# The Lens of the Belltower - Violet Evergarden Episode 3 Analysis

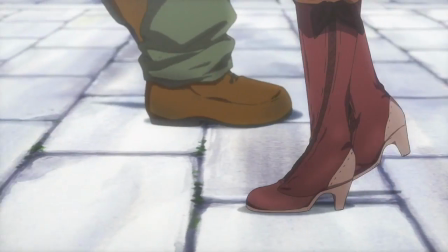0:00 Violet Evergarden is my pick for most beautiful show of the season, though After the Rain is a close second,
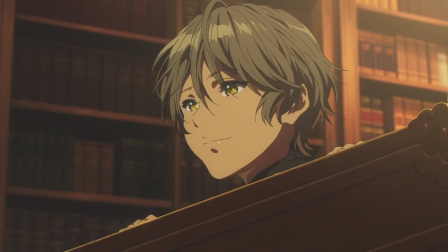0:05 which is great since prior to release it felt like it was in a perpetual hype machine and I thought there was no way it could live up.
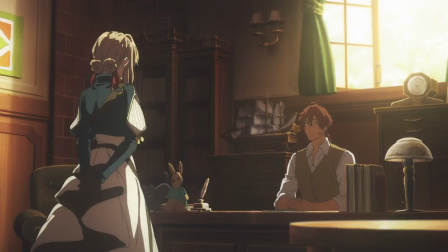0:10 Kyoto Animation has definitely met expectations visually and though I've heard complaints about the pacing so far, I personally haven't had any issues with the scenic beauty I've been treated to over the last three weeks.
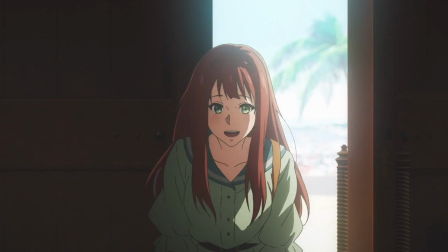0:20 And since I haven't liked a Kyoto Annie show this much since Hyoka, I want to talk about the third episode of the season,
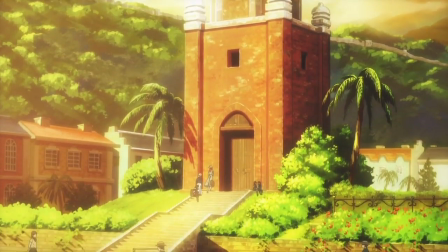0:25 specifically analyzing why the bell tower is such an effective lens through which to view the themes and characters of the episode. And Kyoto Animation made sure that the tower was signposted as important right at the beginning, being the first shot of the episode.
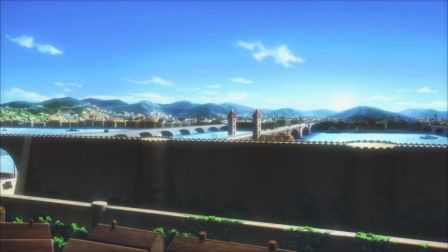0:38 The second shot of the episode is an establishing shot, placing the bell tower in Leiden,
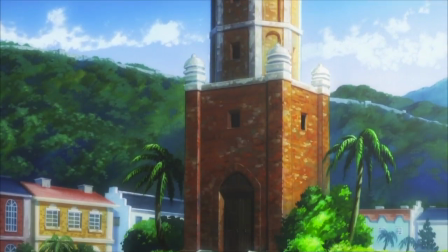0:42 and bringing us back to the tower for the third shot, which pulls us down to the ground level for this shot of children playing some game.
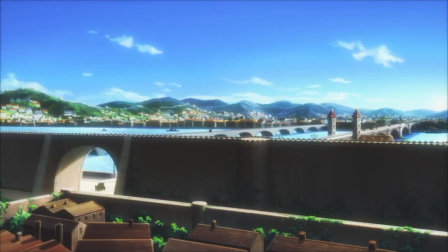0:48 These simple shots and camera movements bring us naturally into the episode, while also creating the tower as a fixed point in the viewer's mind.
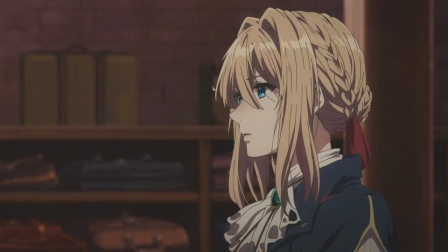0:55 You shouldn't be surprised when it's featured multiple times throughout the episode, though I'm getting a bit ahead of myself here since we still have a theme to establish after all.
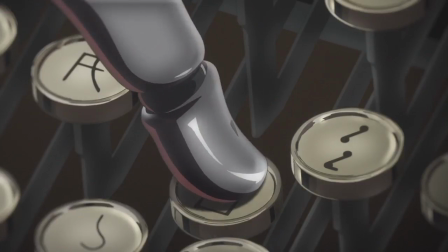1:02 After being introduced to Luculia, we establish that Violet is a wicked good doll on the technical level.
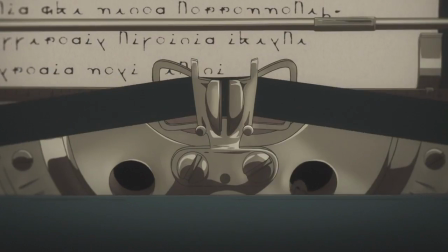1:07 She gets full marks for grammar and vocab, her typing speed is flexible and precise, and her memory is seemingly eidetic.
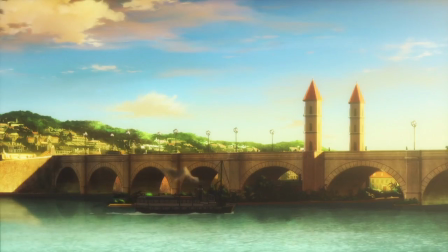1:14 This isn't surprising given what we've seen in the past, but it's good to establish that because it strengthens this next scene even more.
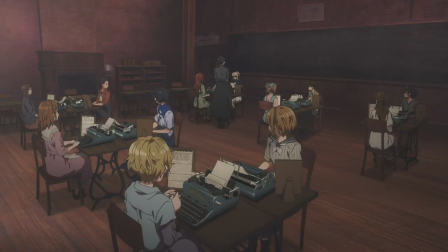1:20 When she reads into the letter she ghostwrote for Luculia out loud it becomes abundantly clear that she is still unable to read into the feelings behind the words.
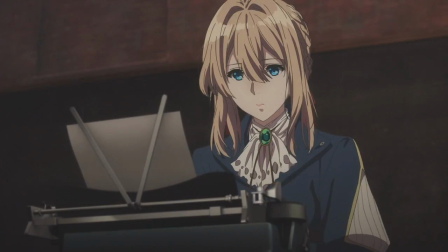1:28 As the teacher says the feelings they truly wish to express, and what Violet has written is not a letter because letters are an instrument for communicating a person's feelings.
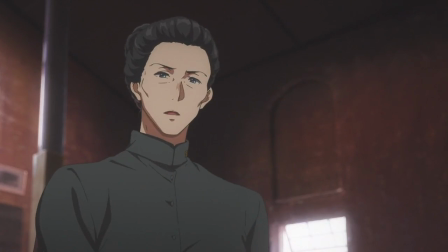1:37 Violets only issue, shown in the last episode and clearly stated again here, is her inability to tap into those feelings, which is a great theme.
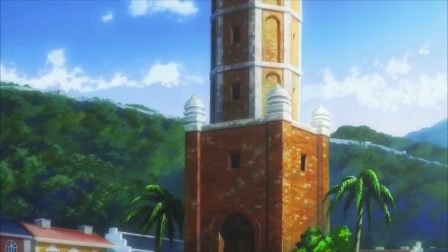1:45 And the bell tower represents that both physically and thematically.
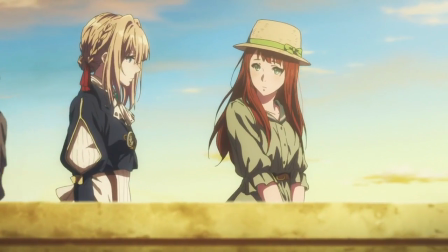1:48 Luculia and Violet walk home together, giving Luculia the opportunity to bring us back to the bell tower and give us a mesmerizing shot of the city and a flashback to the Major.
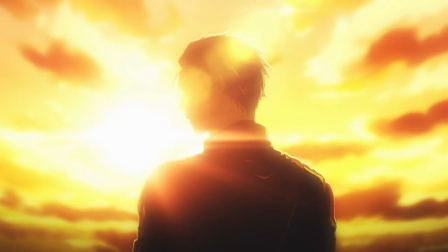1:57 The Major wanted Violet to see this view, because the city and the people down below is what they, the men who lost their lives, fought to protect.
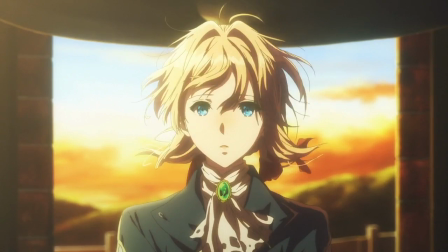2:06 It also reminds us that the Major wanted Violet to live and be free, and that the Major's words are what set Violet on this path.
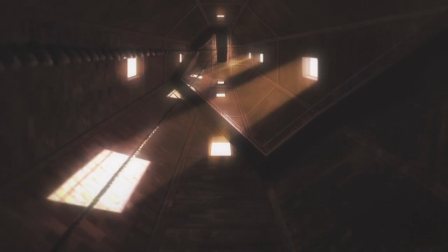2:13 From the bottom of the bell tower looking up there are only snippets of light coming in through windows, but what awaits at the top is the full view, the totality of those threads.
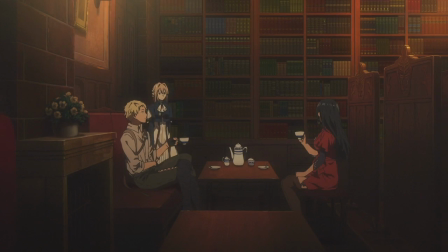2:21 Violet's journey, to understand the feelings people wish to truly express, her desire to learn what I love you means, is physically represented by the bell tower.
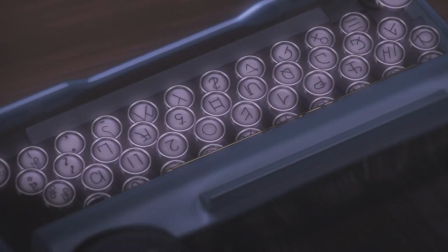2:31 Violet is still at the bottom, but she takes her first step when she writes the letter from Luculia to her brother.
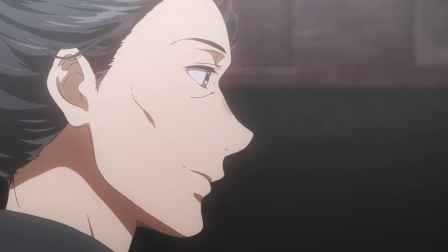2:36 And to be clear, it's just a first step, which the staff makes abundantly clear by having the instructor say it at the end of the episode.
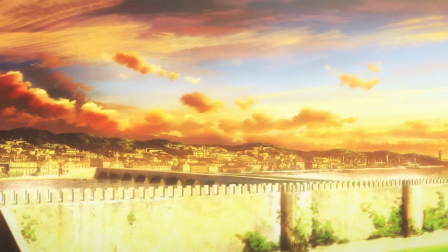2:43 The bell tower is the physical representation of Violet's journey, with the view of Leiden equating to understanding the Major's words,
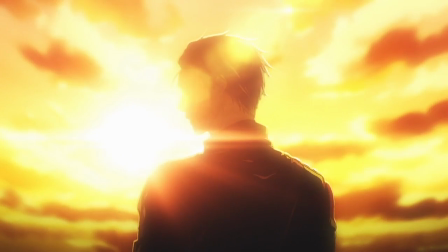2:50 as she literally does when she arrives at the top with Luculia and remembers his desire for her to see this view.
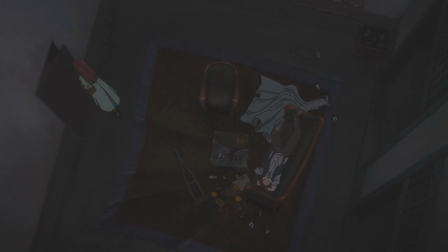2:56 The main thematic relevancy of the bell tower for this episode though lies in how it provides a lens for the relationship between Luculia and her brother.
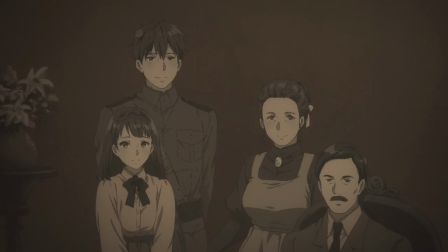3:04 Luculia's brother is also a soldier, who was injured presumably in the line of duty and suffers from feeling immensely guilty for the death of their parents,
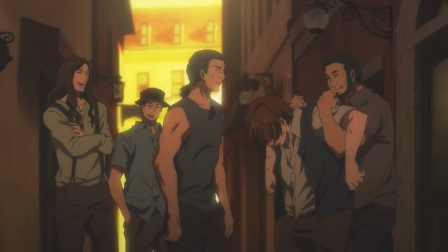3:12 as he was serving on the western front which is where their parents died.
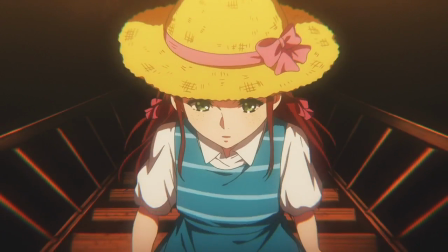3:15 We're treated to a flashback of the two of them climbing the bell tower as children, with L'Culia's brother holding out a hand to help her up the tower.
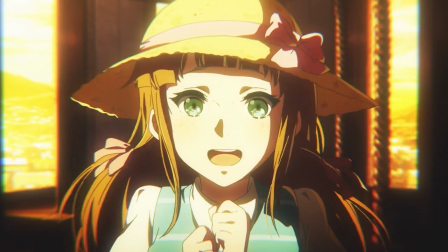3:22 When they get to the top her hat goes flying, taken away on a breeze, and he reaches out to try and grab it but can't.
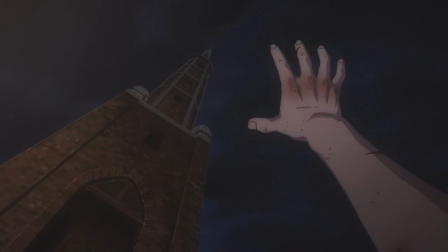3:29 And in the present, lying in front of the tower at night alone and beat up,
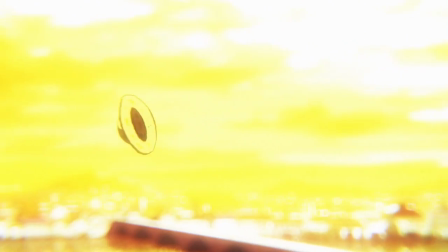3:32 reaches out to the sky as though he could prevent the loss, to prevent his sister from losing her hat or losing their parents,
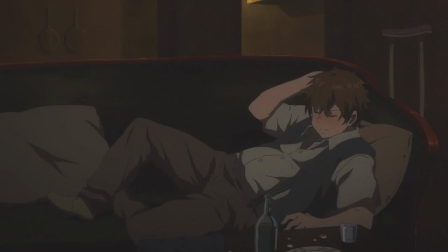3:39 but failing on both counts. The guilt he feels is matched by the scenes he appears in, night time and places with dark lighting.
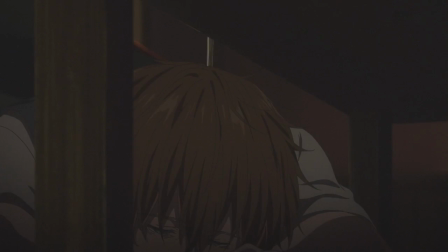3:47 Luculia has tried to reach out, literally as we're shown in this shot, but is pulled back because he won't take it and she just can't find the words to say.
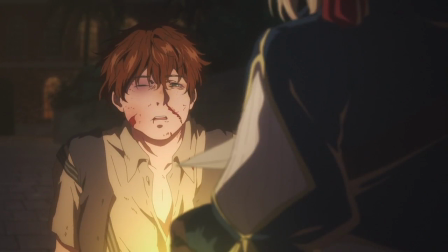3:55 But Violet brings him salvation in the form of a letter that she's ghost written for his sister and a light, which he strikes out against at first.
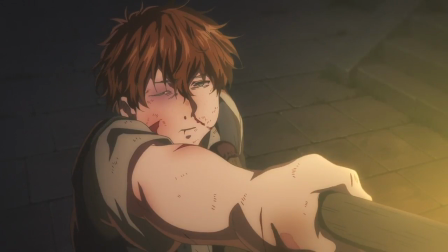4:04 But Violet's blunt personality brushes that off whereas Luculia might have pulled away by that point.